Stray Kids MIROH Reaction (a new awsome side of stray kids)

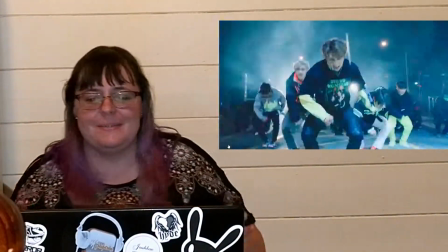4:31 I love this music video.
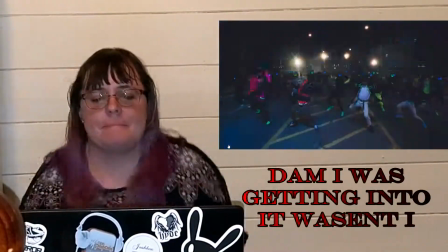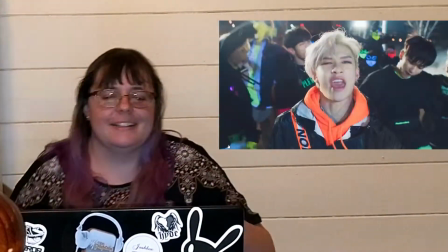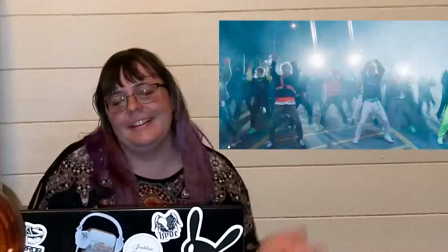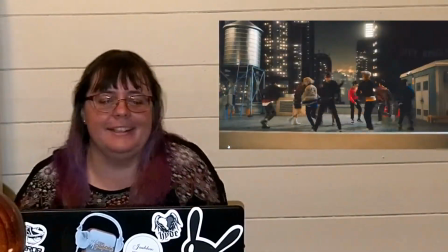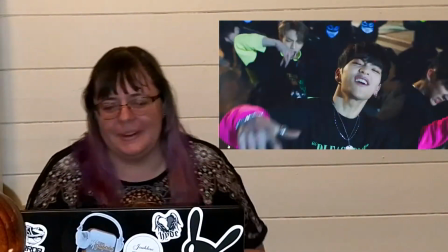4:58 Ooh.
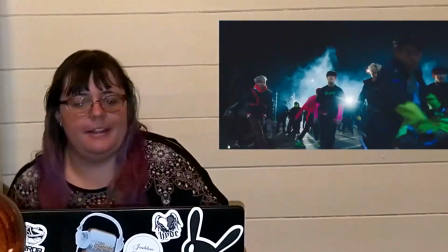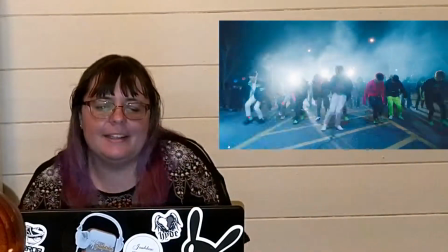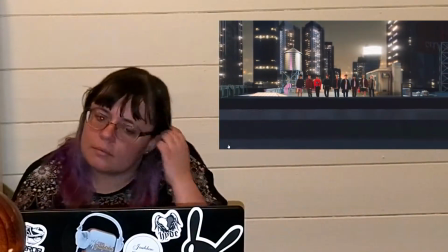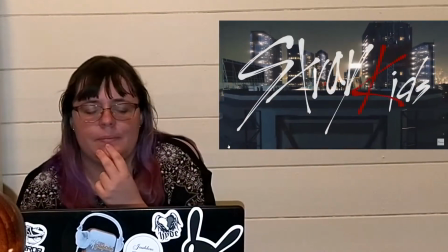Stray Kids, yeah, Stray Kids all around her, you make Stray Kids, Stray Kids Day.
I love how they started to really put that in the end of like music videos and other stuff that they uploaded. Okay, this music video, it's very different to begin with. Okay, we'll just go to the song to start with. Okay, the song, it's very upbeat, it's very boppy, and it's a real dancing song. You really get up, you can get up and you can dance to this, and it's just got such a really good beat. It's really interesting with the way they've especially with the way they've gone oh, you know that bit. It's that I'll go back to the end there. It's really strong here.
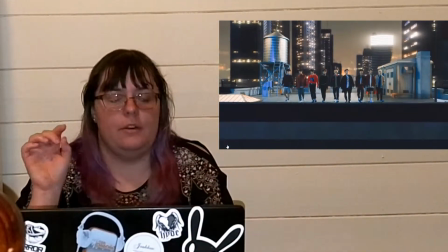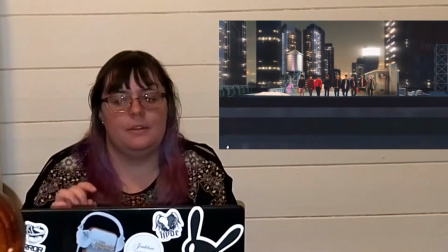Like I said, that bit is very interesting. It's throughout the whole song, but they make the beat and that really go with it too. Towards the end, like here, it's really softened up the background music and that as it peters out. And the song, once you get past the opening of it starts really strong, especially with Felix. They really, I think, did wise picking Felix to really open it up strongly. This song, it's one of the ones that really, I think, focuses a little bit more on the rappers than just the vocalists within the group. Like, within the group as a whole, they all displayed well, but I think this song is really strong and a very passionate one for the rappers in it, because when you get into the rap parts, honestly, you are really pulled and hooked into this song. I mean, all of them do incredible, but just with the rappers in this, especially like I said, when you get to the rap parts, they are just so strong, so fluid, and it just pulls you in. Okay, so I'll just go general music video now. Okay, so music video wise, they pretty much, it's a jungle, and it's a concrete jungle.
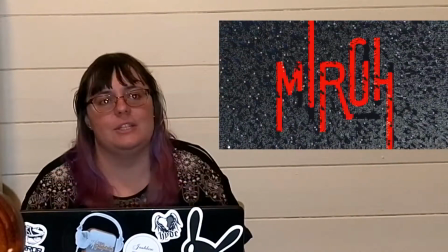7:24 You get that through the locations they've gone with here, and like it's all very grey.
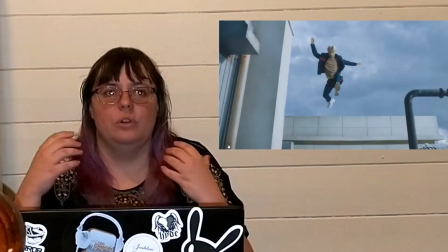7:32 It's very grey. It gives you that real inner city concrete jungle vibe.
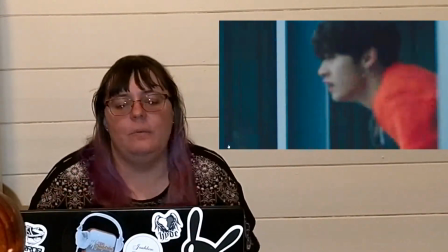7:38 That's a little bit on the, it's a jungle. You got to be careful, and also the dance moves within the song itself too. It really represents the jungle, the roar of the lion, and just the moves themselves.
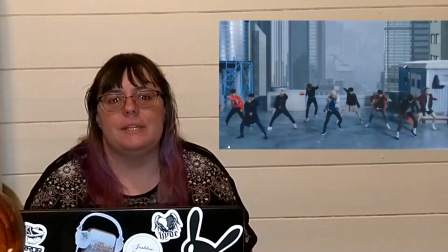7:50 They are very strong, and they represent like different aspects of jungle animals and that too.
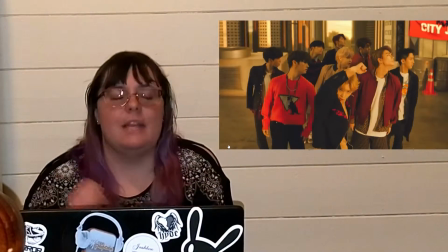7:55 And I reckon it's really interesting. They picked a lion as a main focus, I think, with a lot of the dance moves and that too, and the way they're positioned. And also, you can kind of hear the roar at some points throughout this song too. Red also kind of plays a bit of a strong colour in this too, even though it is kind of part of Stray Kids' colours, which I'm not surprised they did actually work that in with this concept well, because it's kind of like you got black, white, the red, and then just grayscale. That's pretty much it for colours until you get to those stronger points. And I love the fat cats, how they're kind of running for their lives while they're getting up on the stage to take over.